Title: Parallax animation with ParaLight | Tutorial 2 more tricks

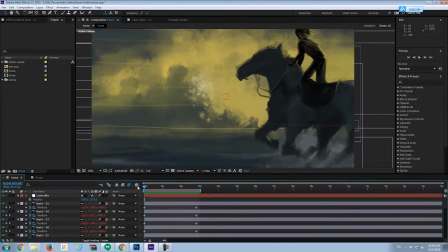(4:12)
Another example is the boy riding the horse. I keyframed the wind to make it feel like it is flowing.
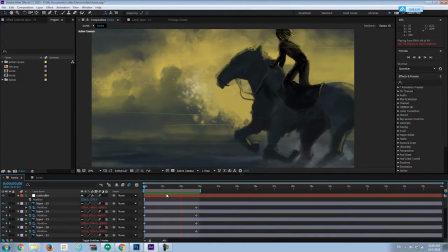(4:20)
You can not only keyframe X or Y position, you may also rotate the layers, or offset the layers.
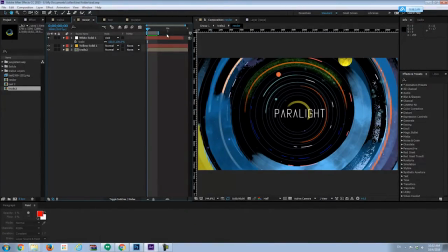(4:29)
This is a good example, I rotated the circles as it goes,
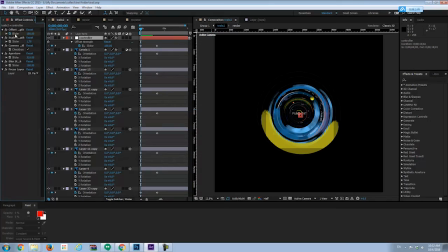(4:35)
I also keyframed the offset strength to get the feel that we are going into the space.
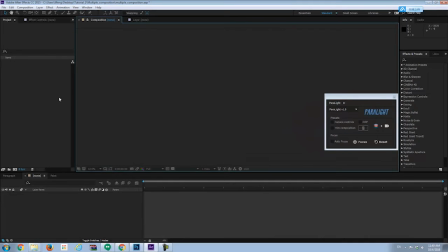(4:42)
Last trick I want to show you is the multiple composition setup.
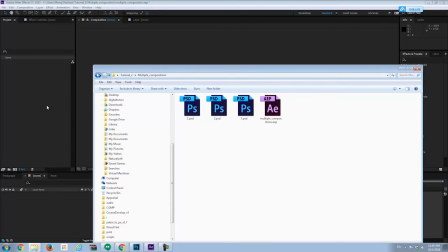(4:48)
Here I got three layouts. I imported them into After Effects.
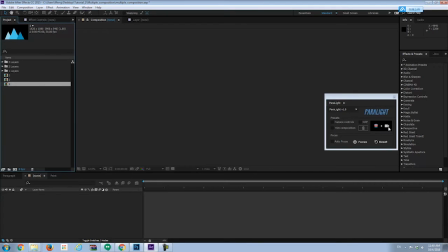(4:56)
And instead of making the parallax effects one by one, I want to set up three scenes at once. All I need to do is to select them together in the Projects panel, and then hit the Confirm button.
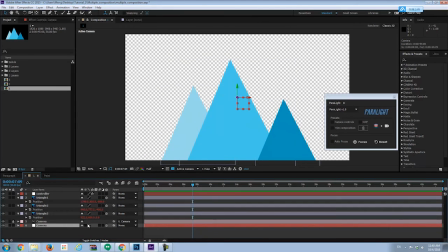(5:12)
You can see, if I go into each composition, the layers are already linked to the expression, and they are ready to go.
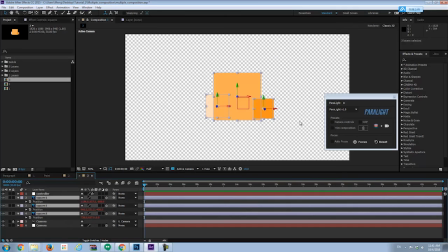(5:22)
This can save you a lot of time if you have many compositions that need parallax effect. Ok, thanks for watching this tutorial. Hope you got inspired and I wish you the best for your projects. Please feel free to send me a message if you have any questions.